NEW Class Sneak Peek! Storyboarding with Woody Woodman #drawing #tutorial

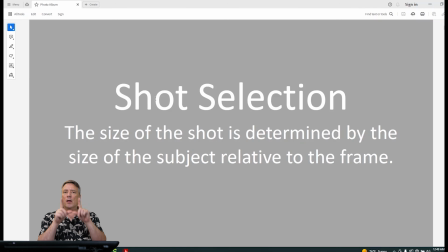29:01 So the size of the subject relative to the frame. That's what determines how wide or how close the shot is. And I know what you're thinking. I have my cell phone. It's always the same size.
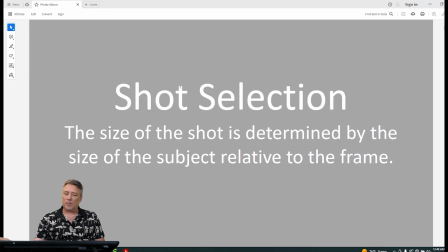29:19 What are you talking about? Well, we're going to look at it carefully here. You'll know what I mean.
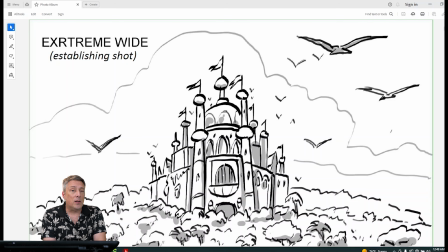29:24 We're going to start with what's called the extreme wide shot, okay? In an extreme wide shot, I want you to at least, and they also, usually in an extreme wide shot, we call that an establishing shot.
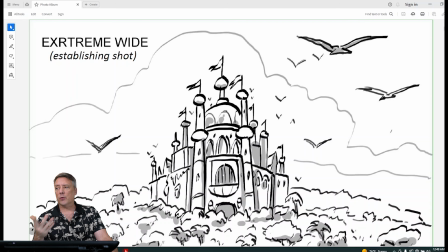29:41 Where are we? Are we in the future? Are we in the past? Are we in the desert? Are we in whatever? This is going to tell you where you are, and sometimes it'll tell you when, based on the architecture or whatever. But look at the size. Look at the size of the subject.
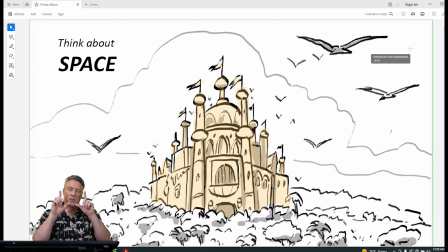29:59 In this case, the subject is this palace or this castle or kingdom somewhere in the middle of the forest. You can see that there are larger birds in the foreground,
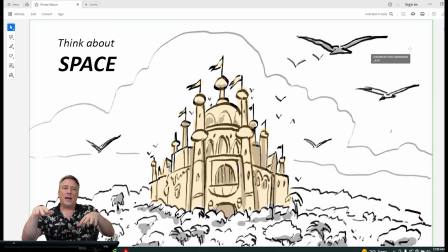30:15 and then they get really, really small as they get closer to the palace. That's going to give you scale. So you get a sense that this is really a big place, but look at how much space around the subject.
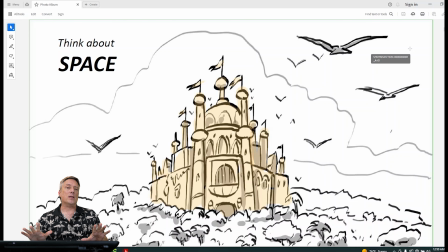30:29 Okay, that's the sky, that's the forest. That space is what's letting you know what size shot it is. Okay, in a wide establishing shot like this, you won't see any people that you recognize.
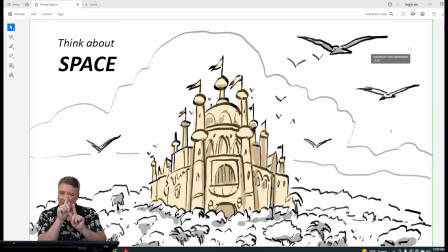30:44 If you see people, they're usually little bitty dots, little bitty people in cars in the city. Okay, that's called a wide or extreme wide establishing shot. Okay, and you can get really wide. You can be like outside of the earth.
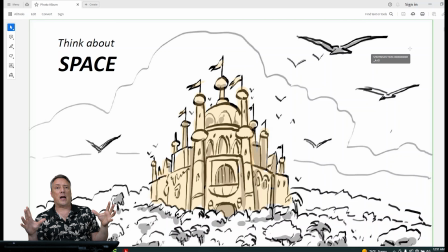31:01 And so you're telling the audience, we're outside in space, and the earth is very small in that space. It's a wide establishing shot, okay? Now this is a little bit closer, isn't it?
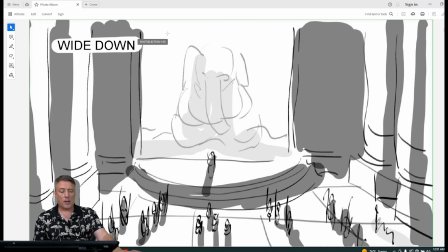31:16 This is considered a wide, and you can see the in color here.
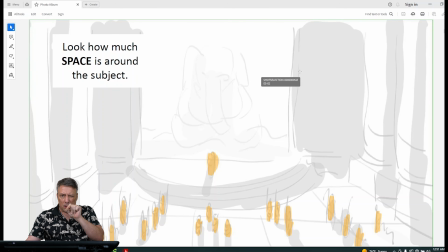31:23 The people, all the little people that we're looking down on. This is some kind of interior space where they have some kind of god or deity, where they're gonna have some kind of wizard or some kind of witch or some kind of priestess. She's gonna do a ceremony or whatever.
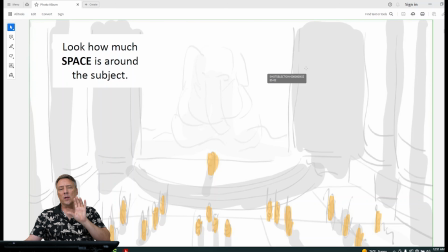31:40 So it's a wide space, but what determines that space is the size of the subject. In this case, those little people down there, that's the subject. All the other white space around is that negative space, okay?
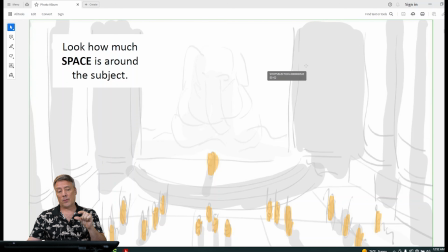31:58 And it's very wide because the people are small, okay? Sometimes you can start with a shot like this, which is establishing that we are inside a palace somewhere, but you're starting inside the interior.
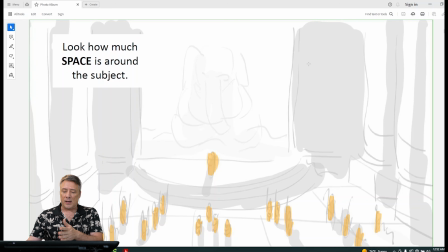32:14 I still can't tell who any of these people are. I can't recognize the actor and say, oh, that's, Keanu Reeves or something. You can't identify any of these characters in this wide shot. So it could still be an establishing shot.
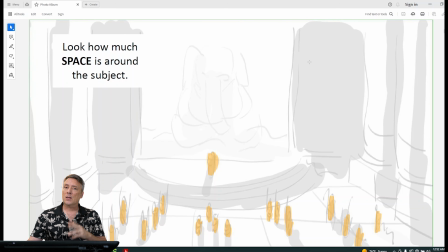32:28 It's just not an extreme wide, okay? It's determined by the size of the subject to the frame.
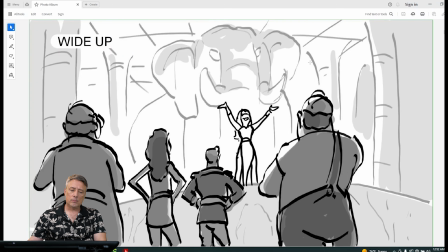32:35 Okay. Here's an upshot. We're kind of looking up at this priestess with this deity behind her, and we can see a group of people in the foreground. So you get some sense of perspective, but this is still a wide shot, okay?
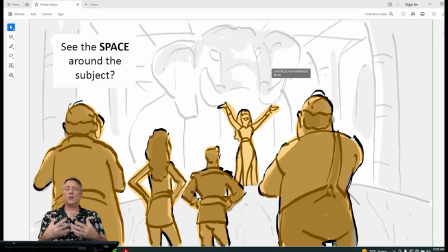32:51 Because you got to look at the subject, which are these foreground characters, and the main character who's doing some kind of chanting or ceremony. Look at all the white space around the subject. So it's still a wide shot.